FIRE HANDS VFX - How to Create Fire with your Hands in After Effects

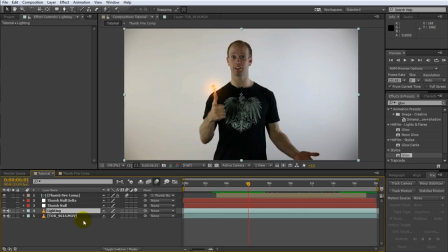[16:38]
Let's rename this layer to Lighting.
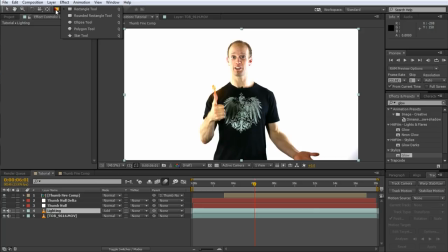[16:40]
Now, a very simplistic way would be to simply set the blend mode of this layer to Add and use a pen tool to add a mask around the area of the fire.
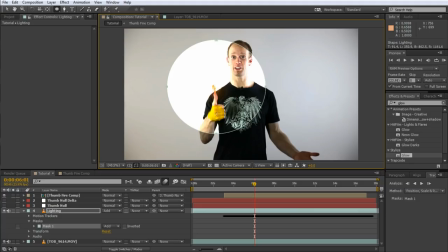[16:48]
This, however, doesn't look very refined or interesting. Instead, let's have the fire cast light only onto me and not onto the background to make it a bit more exciting.
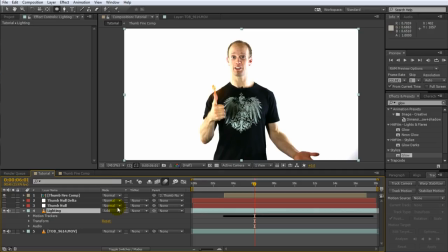[16:58]
Delete the mask again and change the blend mode of the layer back to normal.
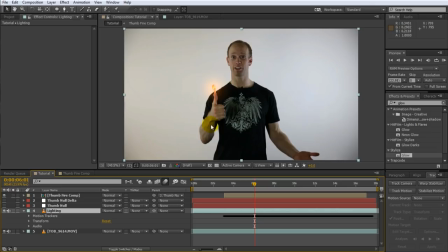[17:02]
To have the light only affect me and not the background, we need to cut me out from the lighting layer. Now, you could use the pen tool and an animated mask for that, but that would take forever. Another option is to use the roto brush tool to do the exact same thing, but even that could take a pretty long time.
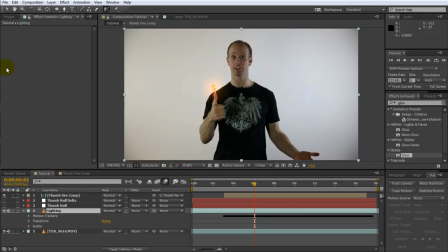[17:20]
There is, however, another way. It does not work in all situations, but when it does, it's a great time saver.
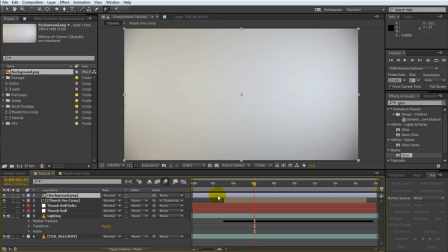[17:26]
We will use the difference matte effect to separate me from the background. What I have here is a still image of the same scene without me in it.
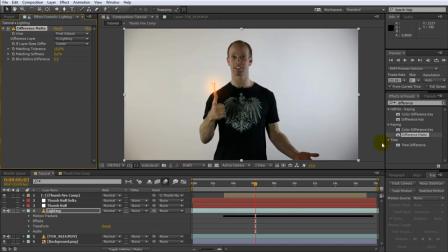[17:34]
Drag this image to the very bottom of the composition so it's not in the way. Then search for the difference matte effect and apply it to the lighting layer. Go to the effect settings and set the difference layer to the background layer we just added. Nothing happened.
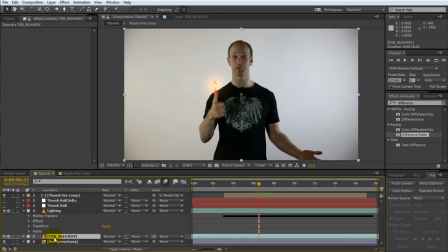[17:50]
Well, stuff actually did happen, but we still have the other layers visible below our lighting layer, and so it just looks like nothing happened.
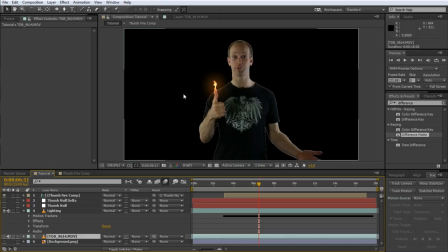[17:59]
Disable the visibility of the footage layer and the background image and bam! The lighting layer now only contains me and not the background. The difference matte effect will compare two layers and remove all pixels that are the same.
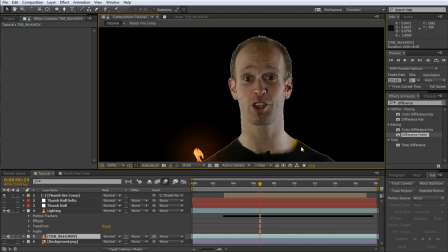[18:13]
You literally will only see the difference between the two, hence the name. Now you will notice that there is still a bit of an ugly white line around me. This is an artifact of the difference matte effect since it determined that those pixels are different between the two layers and therefore it decided to keep them.
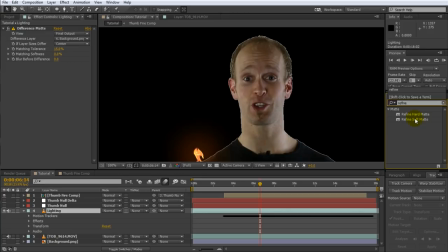[18:30]
One way to fix up unclean edges is to use the Refine Matte effects. Search for and apply the Refine Soft Matte effect to the lighting layer. Already looks much better. However, the Refine Soft Matte effect has eaten away a little bit too much around the edges.
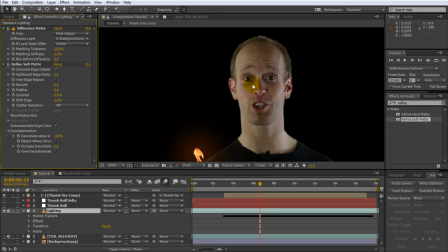[18:46]
We can easily reel the effect back in by reducing the additional edge radius property.
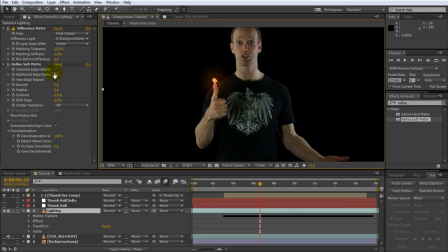[18:50]
Let's try a value of 2. Cool, I have an actual outline again and it looks a lot cleaner. I think I'll actually increase the additional edge radius to 3 to get rid of a little bit more of the white outline that I can still see.
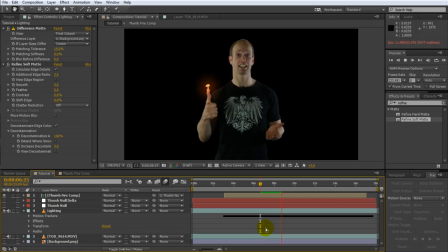[19:03]
It may not be perfect, but we also did not have to spend hours rotoscoping. To make the lighting layer stand out from our base footage,
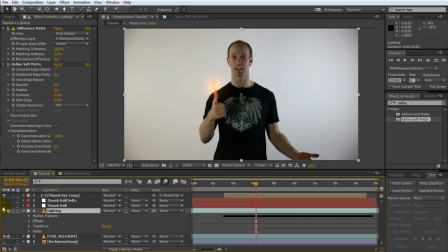[19:11]
let's tweak the base footage to look like it was a night shot and so the lighting will cut me out of the darkness. For this, unhide the base footage layer and disable the visibility of the lighting layer. Search for and apply a hue and saturation effect to the base footage.
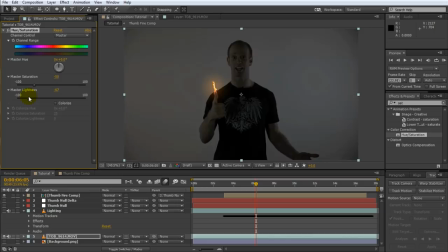[19:26]
Go over to the effect settings and drastically reduce the master saturation as well as the master lightness. Then apply a curves effect to the layer. Go over into the blue channel and push it up a fair bit to tint the entire clip. Actually, I think I will bring down the master lightness a little bit more so the lighting stands out even stronger.
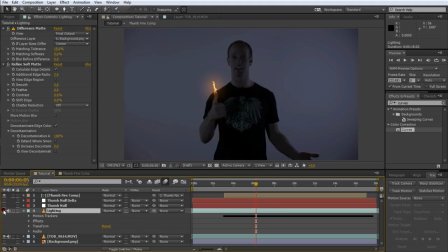[19:45]
If you now reveal the lighting layer, you can see how much clearer I will stand out from where the light of the fire reaches me. Now, we only want the lighting layer to be visible around the area of the flame, and the easiest way to do this is to use a track mat.
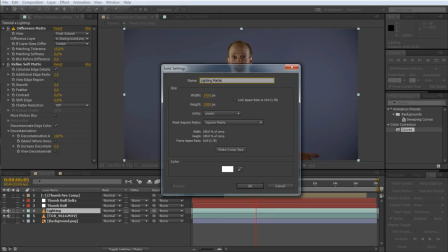[20:00]
Let's close down the lighting layer properties and create a new solid. I'm going to create a white solid and I will call it lighting mat. Make sure this layer is a fair bit larger than the size of your composition. I'm going to go with 3000 by 1600 and a bit.
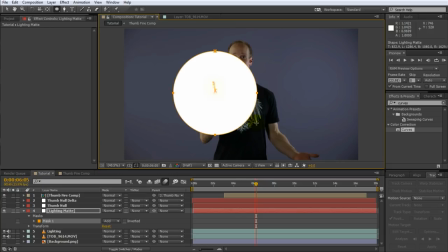[20:16]
Make sure the lighting mat layer sits directly above the lighting layer. Then go and grab the ellipse tool and draw a circular mask around the flame on my thumb. Open up the mask settings and feather it out by quite a lot to make the reach of the lighting nice and smooth.
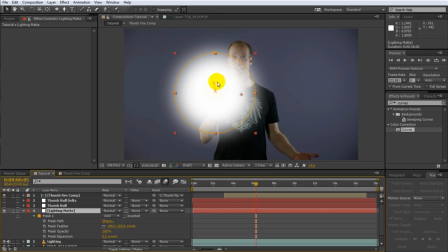[20:31]
Finally, parent the lighting mat layer to the thumb null object. This will cause the white area of the lighting mat to follow the fire attached to my thumb.
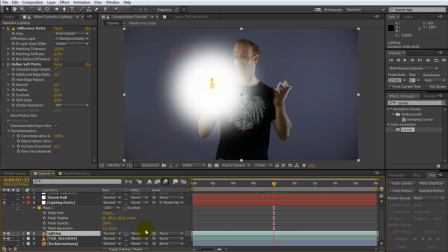[20:41]
Go over to the lighting layer directly below and set the track mat option to alpha.
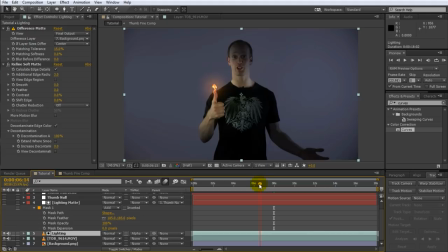[20:47]
Bam!